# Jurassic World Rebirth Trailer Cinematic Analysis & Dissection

There's another Jurassic World coming out. I watched the trailer. I'll be honest with you. The past few Jurassic Worlds haven't really been interested in. They have not piqued my interest. However, this new one has got like a little twinge of interest. And I think in a big way, it's who's in it. It's the aesthetic, it's the setting. They're going back to the island. It's interesting to me, and there looks to be a lot of callbacks to the very first film, which again, every time an IP is struggling, they try to do less new stuff and try to do just a bunch of member berries. And this trailer for sure had a ton of member berries from the original Jurassic Park. Even some of the visuals, I believe, they have the aesthetic, right, of being prosthetic, of it being in camera animatronics, right? And so I took some screenshots of shots that I really enjoyed, and I wanted to just do a breakdown of kind of the cinematography in this film that we see from the trailer, get my mind around it, analyze it, and break it down for everyone watching.
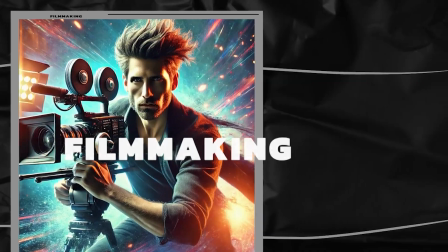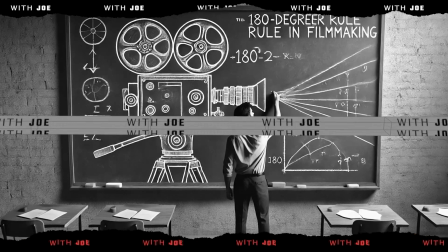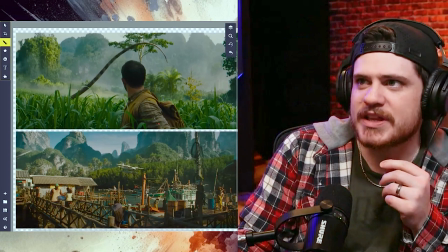1:20 So I have a good bit to get through, but I wanted to start with a couple of these because this really fascinates me.
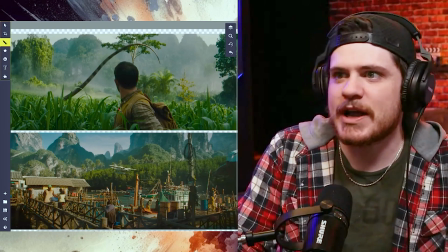1:27 First off, the color palette. They're on an island, so everything has a lot of blues, everything has a lot of greens,
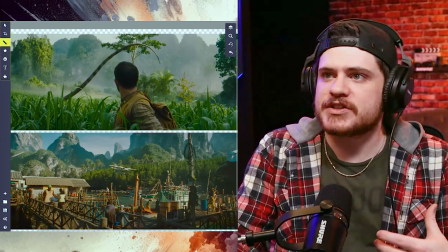1:34 and then there's a lot of earthy brown colors. There's these vibrant greens where all the browns just kind of pop.
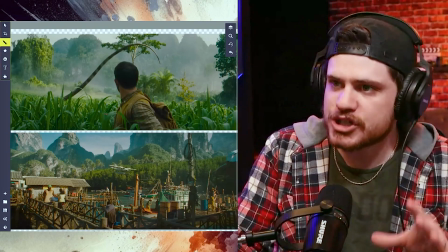1:42 There's a very strong color palette with the majority of shots from this trailer, but also the composition is very interesting.
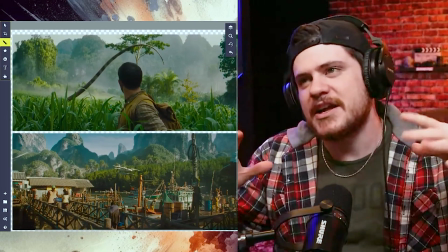1:50 A lot of these are kind of like wider shots. They get close up, but everything feels wide.
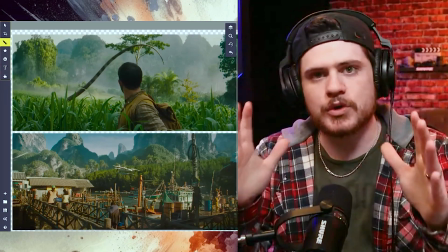1:55 Nothing feels like a really narrow focal length from the shots in this trailer.
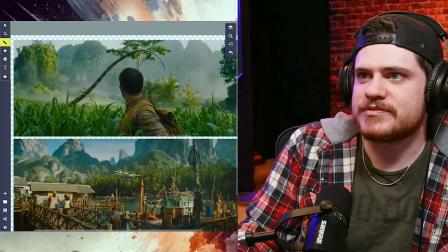2:00 So some of the interesting aspects of this was like when they first introduced, the scientists seeing a dinosaur with its long tail, right?
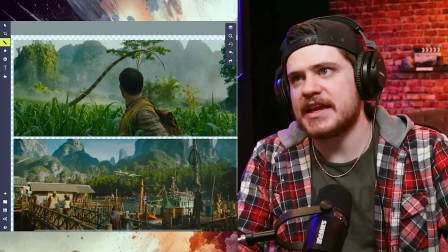2:08 It was interesting that they chose the way it's framing.
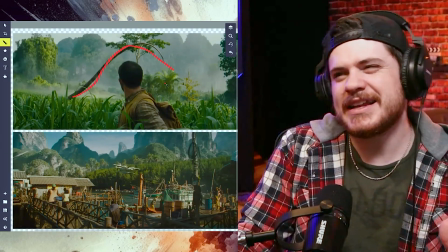2:12 And so they use the tail as kind of like this fun, almost framing, and in some ways kind of like a roundabout leading line a little bit,
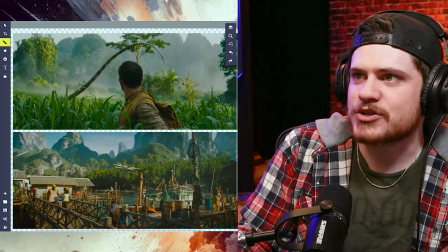2:21 but it's very cool to see it on the backdrop and kind of in shadow
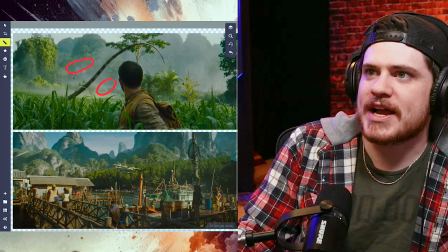2:26 against this really kind of bright, less contrasted background of the distant jungle.
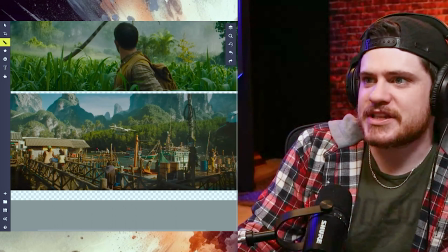2:34 And then on this shot, it's very interesting because there's so many leading lines.
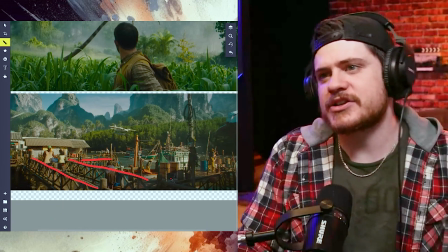2:38 When you go to create a very wide establishing shot like this, there are so many like turns and areas and spots where you can film from,
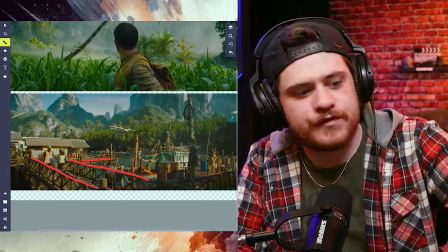2:46 and it really just comes down to what's the focus area and then how can we motivate that.
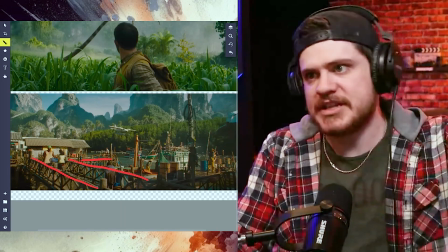2:51 So really the environment's kind of what we're focusing on,
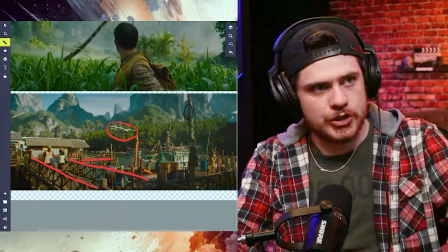2:55 but the point is seeing the plane coming into the frame, arriving, right?
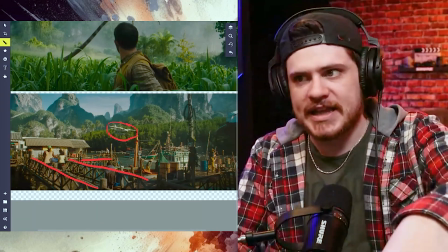3:02 It's coming in for a landing onto the water.
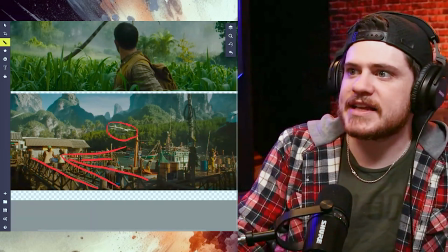3:05 So there's like a really beautiful guide of leading lines that kind of lead us to the center of the image to find its focus.
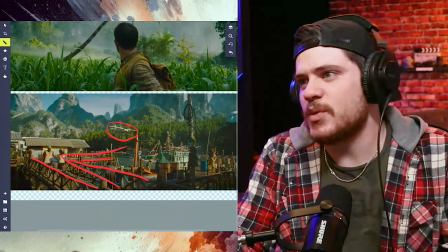3:13 And in the busyness of shots like this, I just think it's really well done just to pick like a corner of the dock, right?
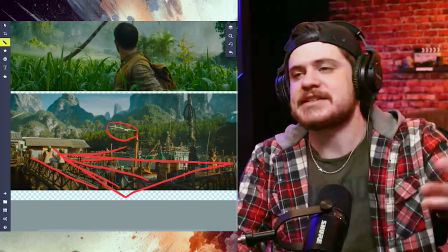3:21 It kind of feel like we're creating shapes here. That's really nice to see, and it leads your attention right to where it's supposed to be.
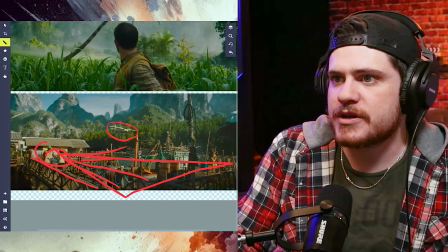3:29 Also, with all of the commotion and movement that's all down here,
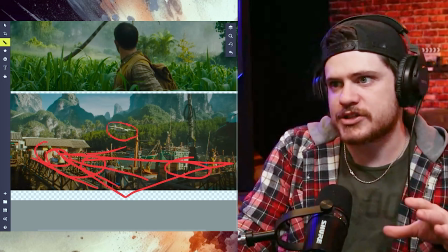3:33 they chose to make sure that the plane was angled in such a way that none of the movement was behind the plane.
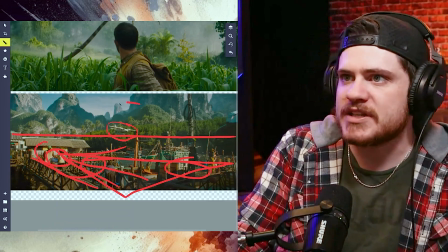3:39 If you split the image in half, right, the only movement on this top of your image is the plane
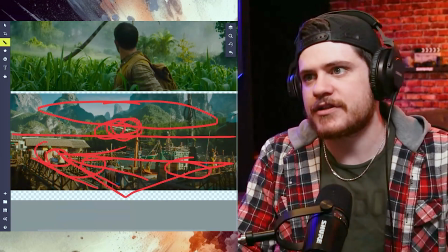3:48 itself cutting through the environment.
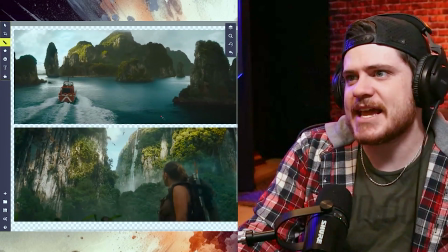3:51 A couple more shots I wanted to look at was these, again, with the same brown, blue, and green color palette.
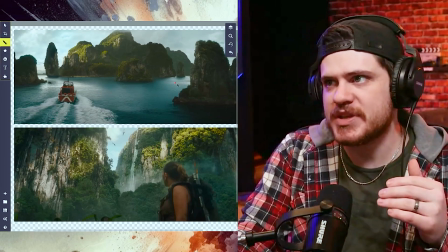3:59 It was very fascinating to me on the water because you have all of this blue water, right?
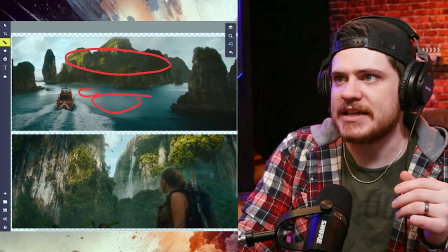4:05 And in the distance, you have these green kind of shadowy mountains, or I guess rock faces.
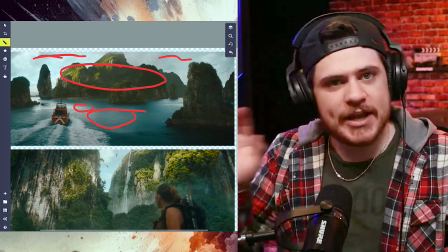4:14 And then you have this kind of blue tinted sky above. To break all that up in the focus area where we're supposed to be looking,
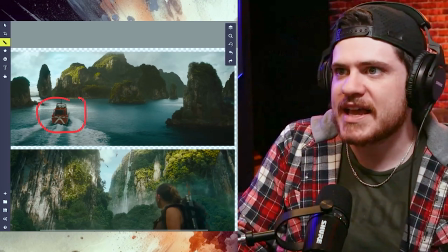4:22 it's revealing the environment, but the point of focus is the boat, and they chose to make the boat red.
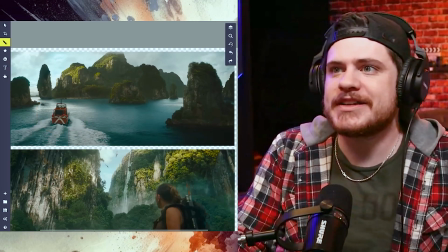4:28 So it really pops. Like if you had a white boat, it could you'd still see it, but it wouldn't necessarily feel as strong,
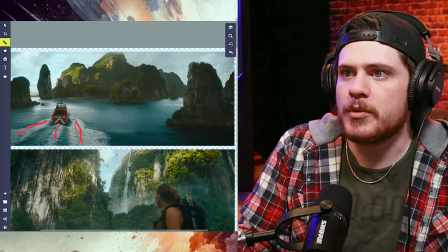4:37 especially when the waves create this white foam, or the bright highlights off the water coming through here,
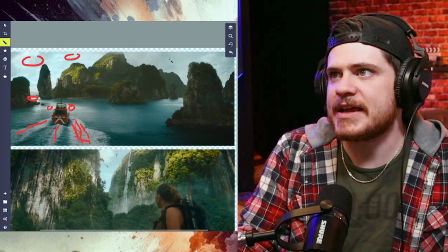4:46 or all the white that's in the sky mixed in with kind of the bluish tint.
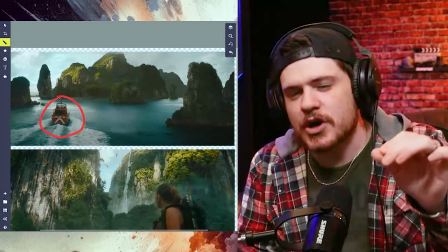4:50 Making the boat itself red is a very strong color choice in this environment because it really gives it a pop.
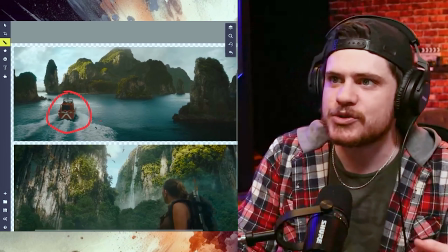4:59 And I really enjoyed seeing that,
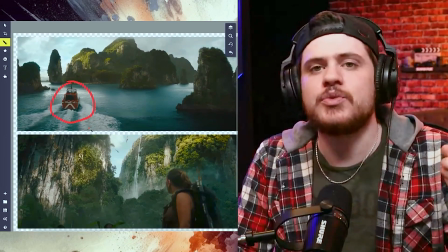5:01 especially when there's just a creative production choice that really is going to do well to pop out of the environment without making it feel too harsh.
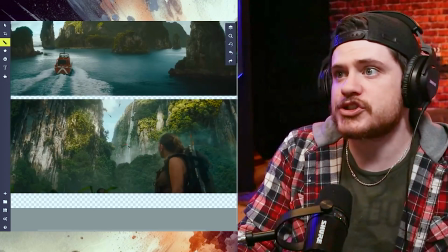5:09 This shot was super fascinating to me because there's so much happening in this image.
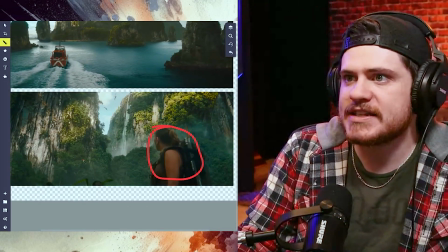5:14 I mean, you have a character here in the foreground that's out of focus, and then you have this middle ground that has so much texture.
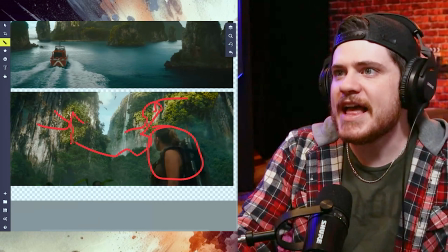5:21 There's so much going on. And then there's one area of focus.
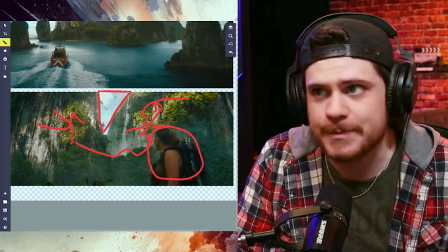5:26 It's a little triangular window right here at the top of your frame. And the point of focus are these flying dinosaurs.
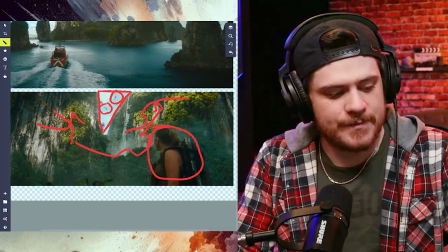5:35 Are they pterodactyls? Is that what they're called? Is it a pterodactyl? Either way, I thought it was really awesome because in all of the
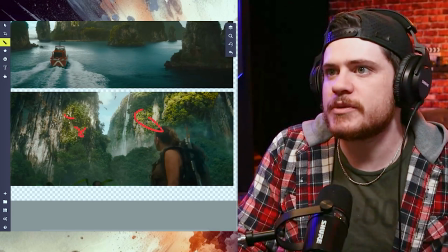5:43 texture and all of the busyness of the environment, you get so much context and you get so much feel of jungle,
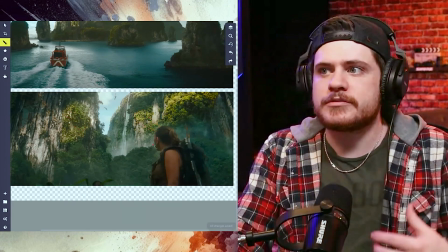5:50 but the point of focus that we're looking at, that the character's eyes are pointing at,
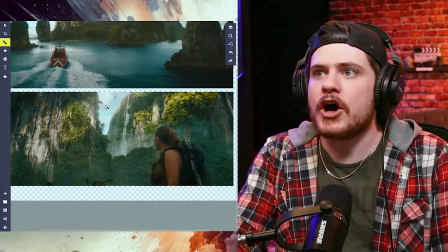5:55 is the pterodactyls, and they're on a backdrop that is not busy.
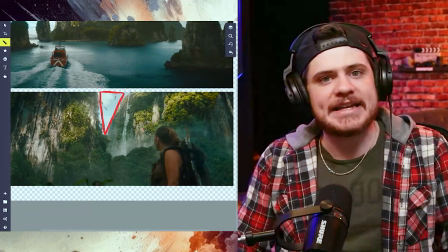6:00 And they chose to make just a little window where it is just kind of a flat sky, so they really popped.
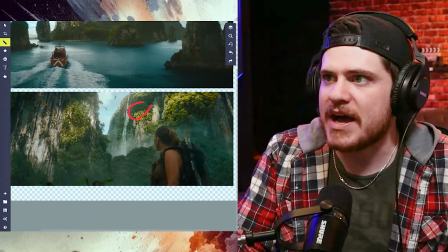6:08 If obviously the background was this mountain and you just saw the pterodactyls flying, you know,
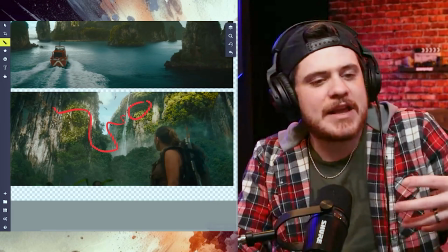6:14 through this area or whatever, then they wouldn't stand out as much on a textured background.
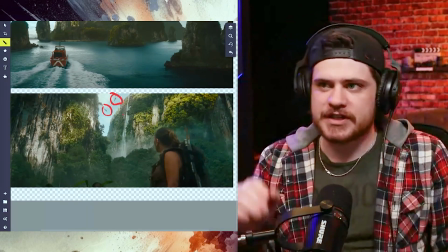6:20 So just a little window of a flat surface to put your focus point in.
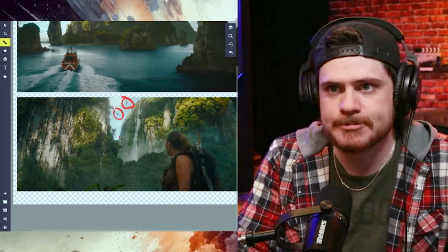6:26 Very thoughtful cinematography, and I like the shapes. Getting into a little bit of the danger shots from the trailer.
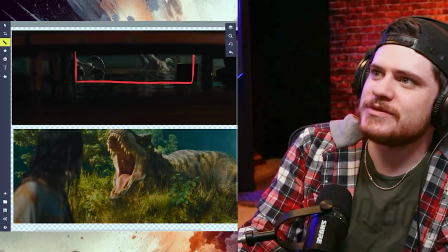6:35 I really like this. It's a callback to the dangers of the velociraptors,
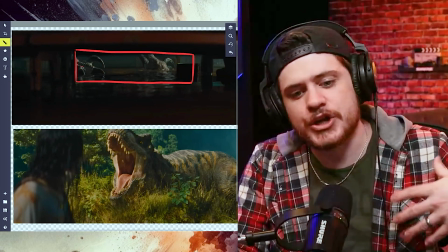6:41 which I feel like the last couple films has really nerfed the velociraptors in a major way.
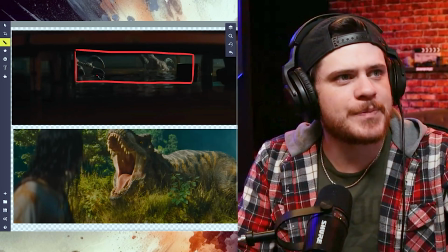6:46 But I also really like that they did a shot that was very
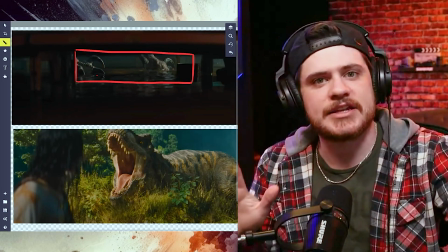6:51 reminiscent of the kids hiding in the kitchen from the original Jurassic Park film,
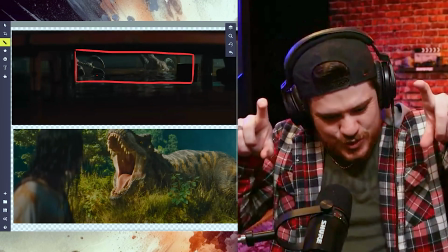6:56 and that you got those big old claws just taking steps,
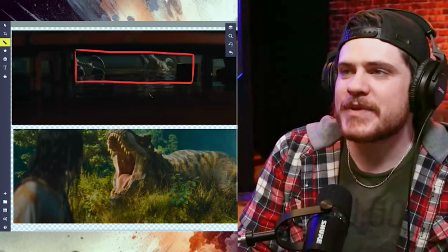7:00 and it's a really haunting shot, and it just creates,
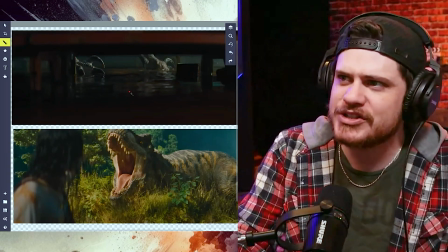7:06 yes, the member berries, but also reminds you that a world or a
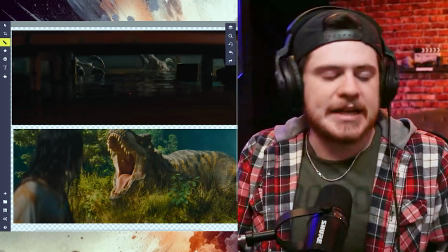7:11 island that's dominated by dinosaurs,
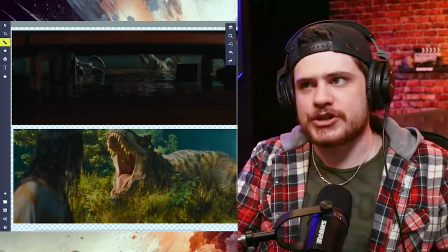7:15 by predatory giant lizards, is an extremely dangerous place to be.
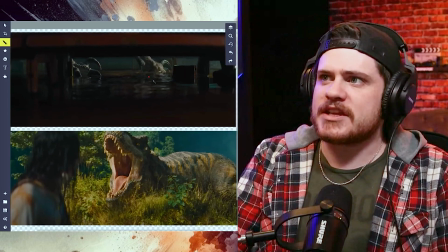7:21 And they're reminding that of us with this shot, with how mysterious, how dark it is.
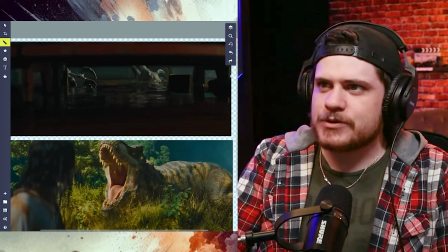7:26 They shot shadow side, or at least it's kind of top down shadow side a little bit, or at least it's kind of top down lighting. So you see all of the texture, all of the really creepy,
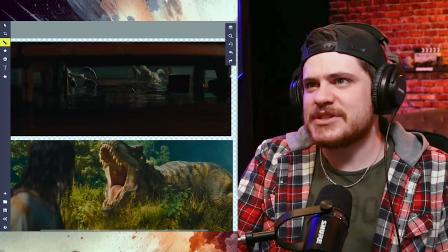7:40 skin creases that you see on the raptor's feet.
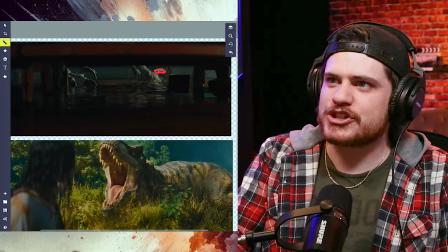7:44 You just have those little shiny pockets that reveal how sharp and dangerous looking those claws are.
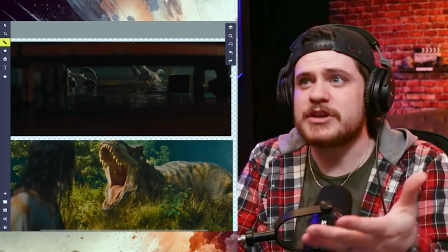7:51 You can accomplish something like this with extremely minimal lighting if you have really good prosthetics.
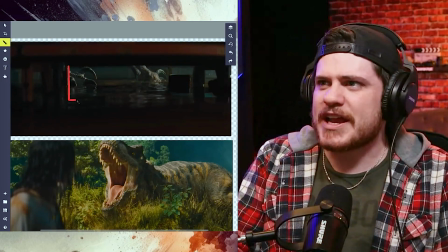7:56 And I just thought it was really well done. Also, like the framing, it just is even more motivating.
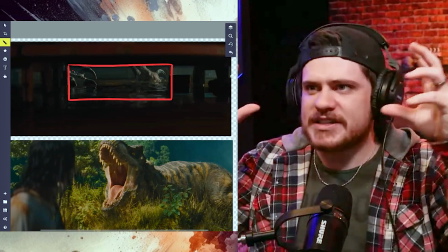8:02 Look here. The focus is here. You don't have to use the whole frame.
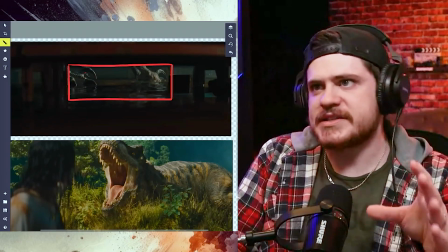8:06 You add textures, you add pockets of light, but the focus is here, and it really motivates that section to look at.